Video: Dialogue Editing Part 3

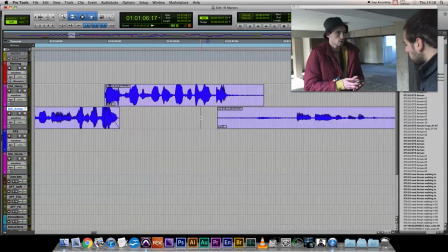[4:09]
It allows you to work on each one independently, and you can make a precise fade exactly where you need it.
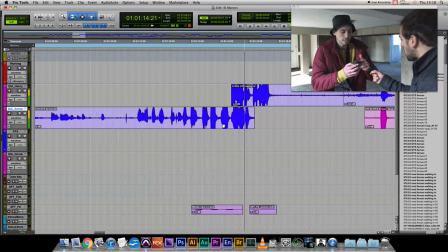[4:15]
Let's skip on to the next one now. Have a listen to what's going on here.
I'm gonna call your phone when they don't know your number.
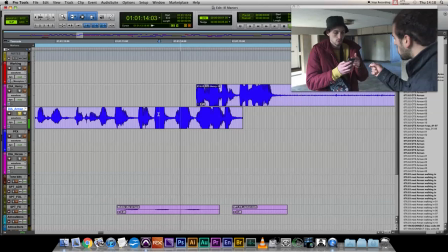[4:21] He's telling me.
We've got a bit of a double arm in there. Let's check his track first.
Don't know your number.
Okay, that's nice and clean. That's not overlapped.
Look.
As for Henry's track.
Your number. Look, he's telling me now.
Yeah, that's where the overlap is.
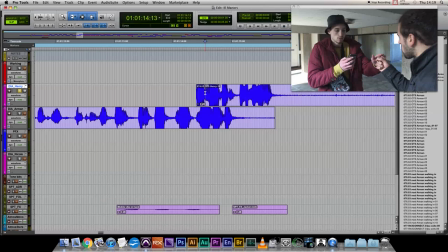[4:37]
Right here.
Number.
What can happen a lot is the actor will be at a different pitch or energy take to take.
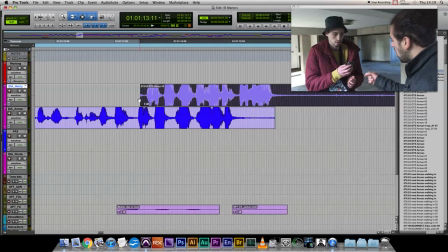[4:43]
Arman's actually pretty consistent here. So let's look at making the cut mid-line. Take a listen and see if you can find out where our cutting point would be.
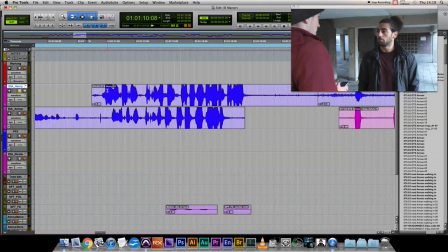[4:52] How are my clientele going to call your phone when they don't know your number?
Look, he's telling me now. So if we need to switch seamlessly between one take and another, The first thing to try is to make the cut on an unvoiced consonant.
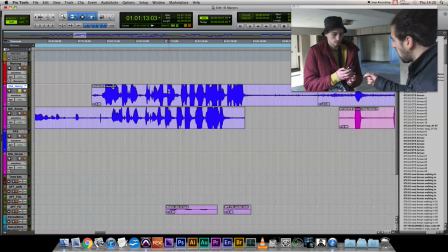[5:05]
That's right, an unvoiced consonant. Try putting your hand on your voice box and making a s and then a z. You should feel some vibrations on z, but none on s. So some unvoiced consonants would be s, f, sh, etc.
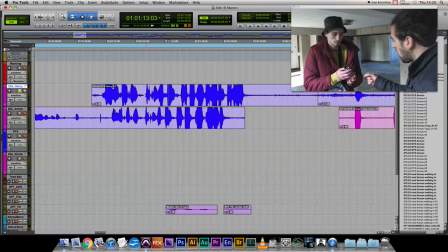[5:23]
You want to try and make these kind of cuts on these sounds instead of vowels and stuff, because the pitch is always the same. Okay, so have another listen and try and spot where we're going to make our cut.
How are my clientele going to call your phone when they don't know your number?
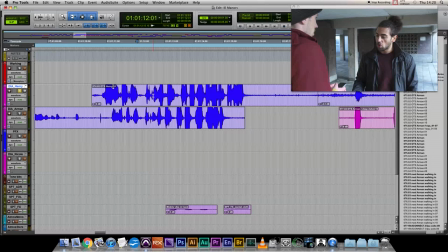[5:38]
We want one that's around the video cut. Can you find it?
Going to call your phone when they don't...
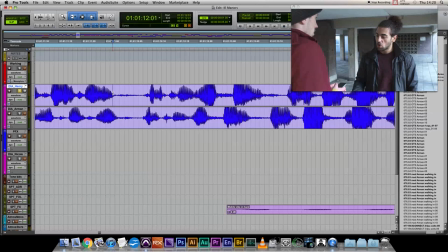[5:45]
Correct answer is... Well done. So let's zoom in and see if we can make a cut there.
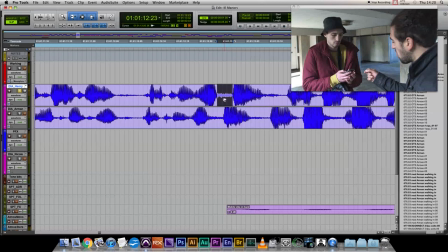[5:51]
The waveforms look pretty similar, so we might be in luck. Okay, so here's our f. These consonants tend to look like this on a waveform. Let's make a cut here.
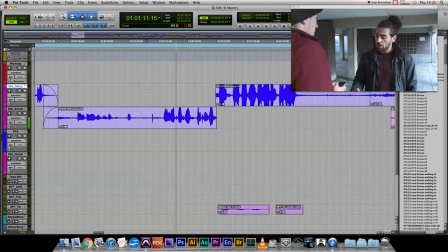[6:01] Gonna call your phone.
One here. Let's just have a quick listen with no fades.
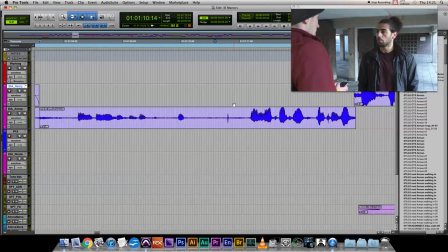[6:06] How am my clientele gonna call your phone when they don't know your number? Look, he's belling me now.
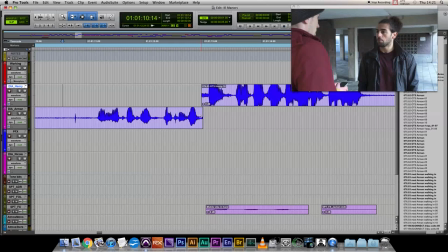[6:12]
Okay, that might be workable. But the tone between the two lines is perhaps a little too different.
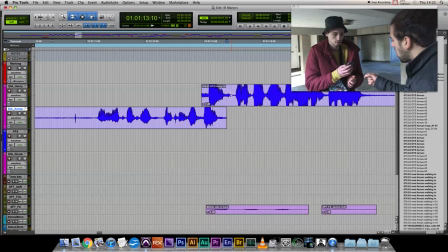[6:19]
We can also try a cut point in between the words, like here.
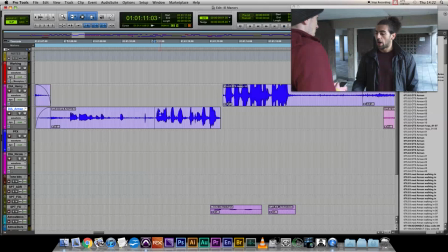[6:25] Gonna call your phone when they don't know your number. Look, he's belling me now.
Again, the tone sounds quite different, so I don't think this is going to work. But we've come this far, so let's go through it and see. Take a copy of this up to our work track.
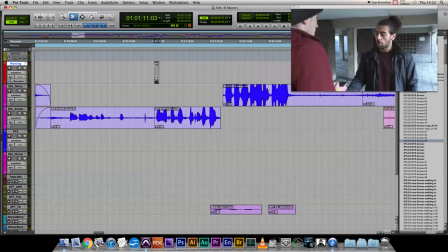[6:41]
The work track has Elastic Audio enabled, monophonic algorithm. What that means is, if we go up here and we take our time stretch, we end up with a stretchy bit of audio with non-destructive time stretching.
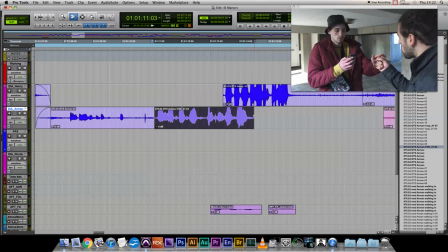[6:55]
If we don't have it on a track with Elastic Audio enabled, we get destructive time stretching.
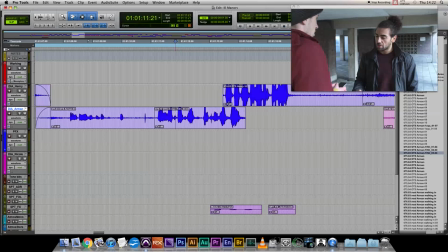[7:02]
It writes a new file every time, and it sounds like hell.
Can't tell, gonna call your when phone. They don't.
So, undo all of that and use the work track. All I want to do here is warp view.
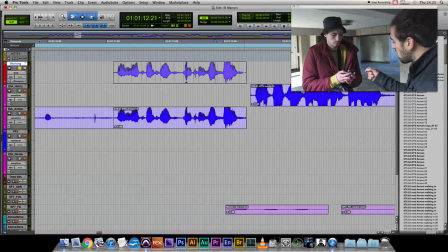[7:17]
Can't tell, just pop a few markers in here and get this line to fall in sync with the next one.
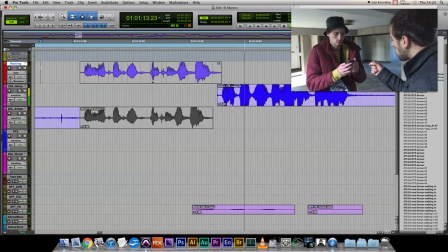[7:26]
Make your cut there. Let's take a listen.
How am my clientele going to call your phone when they don't know your number?
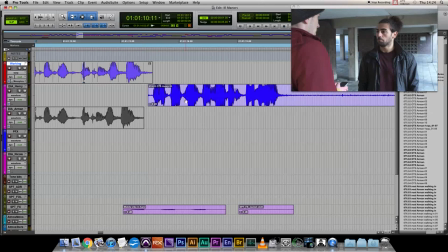[7:34] Look, he's belling me.
Now that kind of works. We get a bit of a change in tone, as I said before.
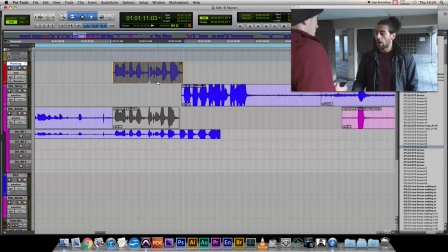[7:40]
It's an option, I suppose, and, well, I hope it's a technique you can use in the future. I'm going to pop it in the playlist for now as a possibility.
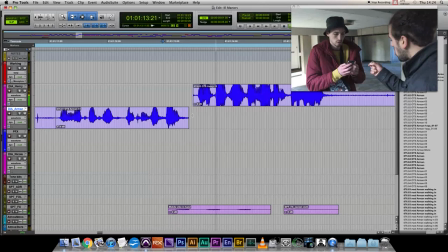[7:49]
Let's try another cut point.
Phone when they don't know your number.
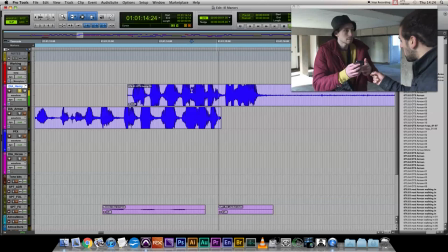[7:55]
If we listen to each track, we can kind of work out the cutting point, which is like going to be least noticeable to the audience. Like where they're both talking at once and a sound effect is going on at the same time. Your number.
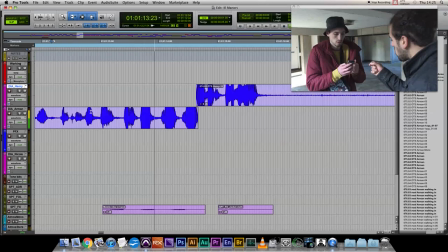[8:13] Gonna call your phone when they don't know your number. He's belling me now.